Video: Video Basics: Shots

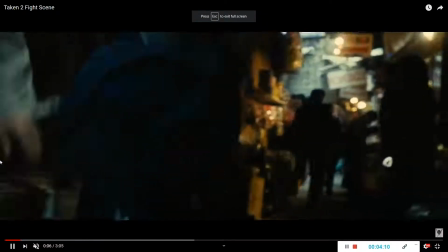Like it's very obvious what I mean by shaky cam. Literally, the camera is in the person's hand.
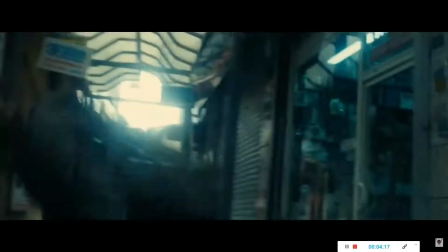It's moving all over the place. It's very it's just constantly moving all over the place, like back and forth, up, down, left, right, wherever.
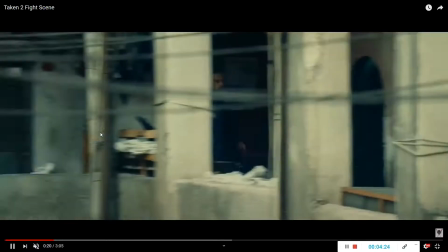And generally speaking, people use
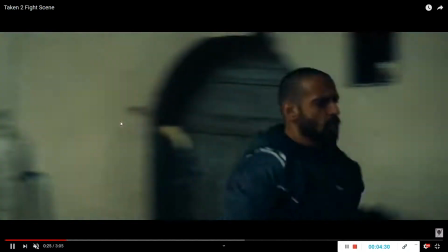shaky shots when they're making an action film because
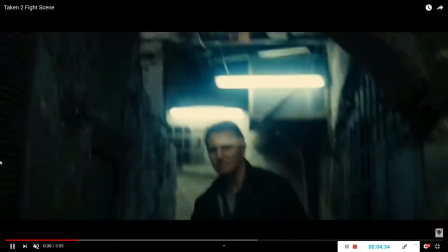it generally makes you feel like it just makes you feel kind of like you're in the movie.
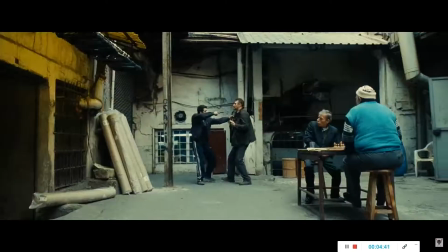You're with Liam Neeson and he's kind of like um, in the middle of these kinds of like dangerous situations.
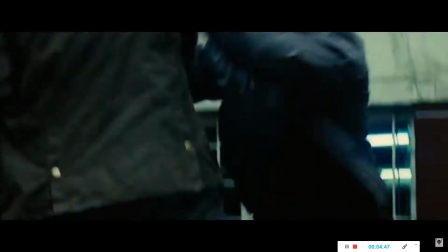It just generally has that effect of making your adrenaline pumping. It makes you kind of feel like you have energy or you know.
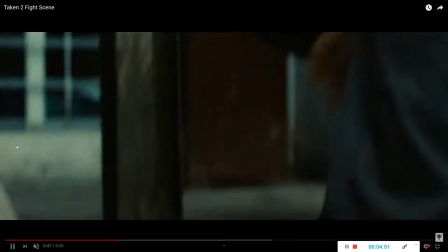So I would say describe the shot.
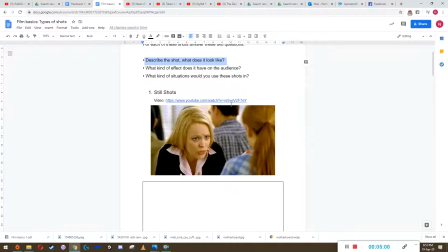Well, the shot is it's shaky. It kind of moves back and forth, left, right, up, down. It's not it's handheld, and it's kind of more often than not, it's like there's a lot of action going on. It's following someone that's moving around a lot. What kind of effect does it have on the audience? Generally speaking, I'd say it energizes them, makes them feel like they're in an action movie, like makes it feel as if they're there. What kind of situations would you use these shots in?
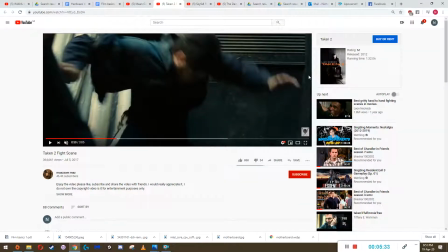Well, the kind of situations would be if you want to make people feel that way. If you want to make people feel exhilarated, like make them feel like there's a lot of like they're pumped up, like they got a lot of adrenaline going, like they're watching a lot of action, then that would be where you would use shaky cam.
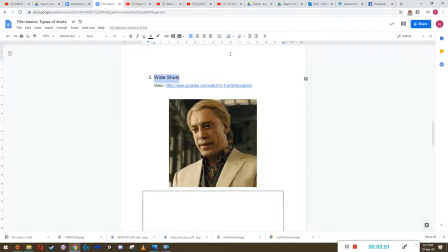The next one, wide shot. The wide shot is a bit special.
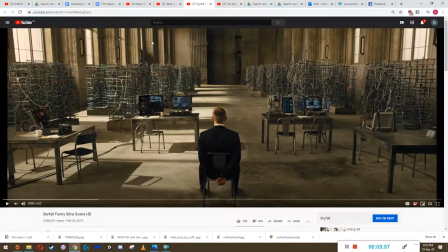Here, I'll show you an example. As you can see, this is not a still shot. This is not focused on a character anymore. It's focused on everything. You see that there's multiple things on the screen. None of them are things that you're focused on.
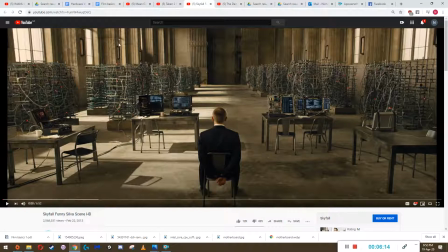Daniel Craig is just only like a small part of the screen here. There's a whole bunch on the left, whole bunch on the right. There's stuff in the middle going on. There's computers here. There's racks all over the place. There's windows. You're not focused on one thing. You're trying to capture everything inside of a room. And specifically in this one, I'm just gonna speed it up.
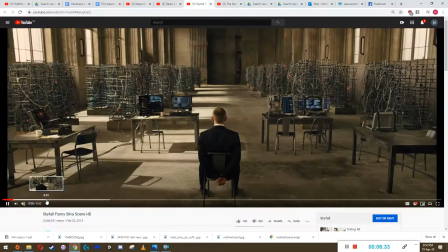Um, and you can see like
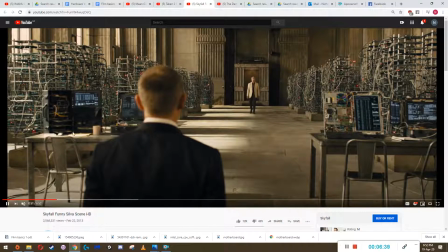in this scene, he doesn't even bother to move the computer, the camera. It's just focused on Javier Bardem here, the villain of this James Bond film, just kind of walking over slowly.
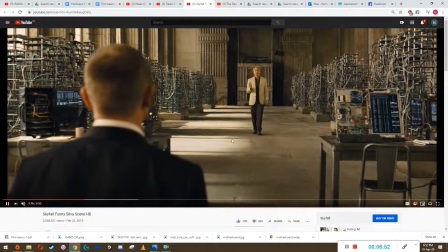I mean, the camera is kind of creeping up and meeting him. You can see it's kind of like moving towards Javier Bardem.
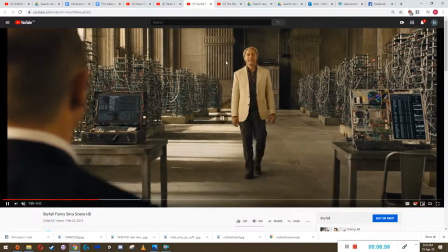But you can still see these guys are still not taking up, like, at this point, he's becoming the focus. But before, when he was back at the door, there was so much of the screen, like back here,
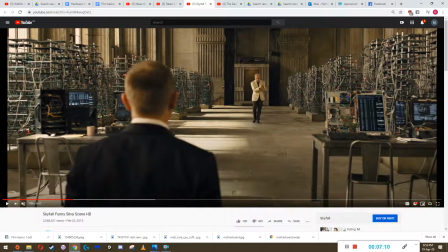you can see there's so much of the screen that we can look at as well.
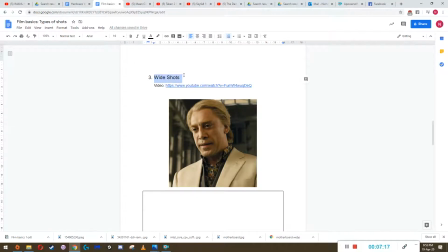So this is called a wide shot. Um, what does it look like?
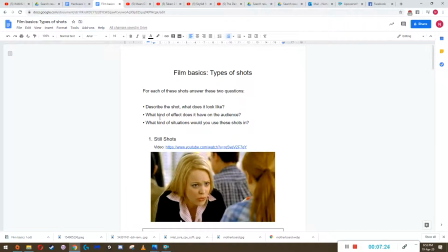Well, it's a wide shot. It's got a lot of different things. There's nothing that draws your attention. There's nothing that the shot is focused on. What kind of effect does it have on the audience? It makes the audience kind of their eyes focus on all parts of the scene.
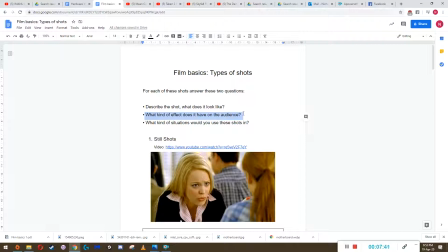It makes them focus on the background of a scene. That makes them focus on, for example, the computer racks, the computers,
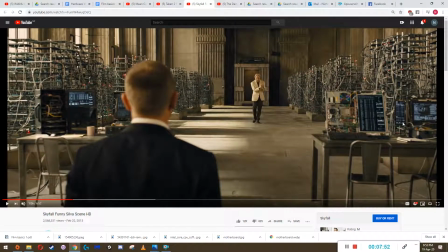the pillars, the door, the windows, everything that isn't the object.
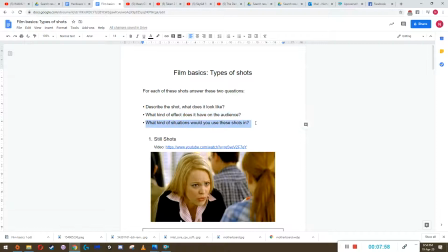You know, what kind of situations would you use these shots in?
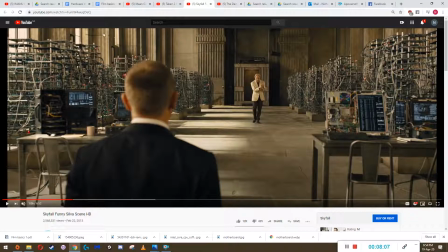The situations you would use these shots in is the situations where you want to show everything in the place. Like, for example, a good example is if you say you're doing a video in at the beach.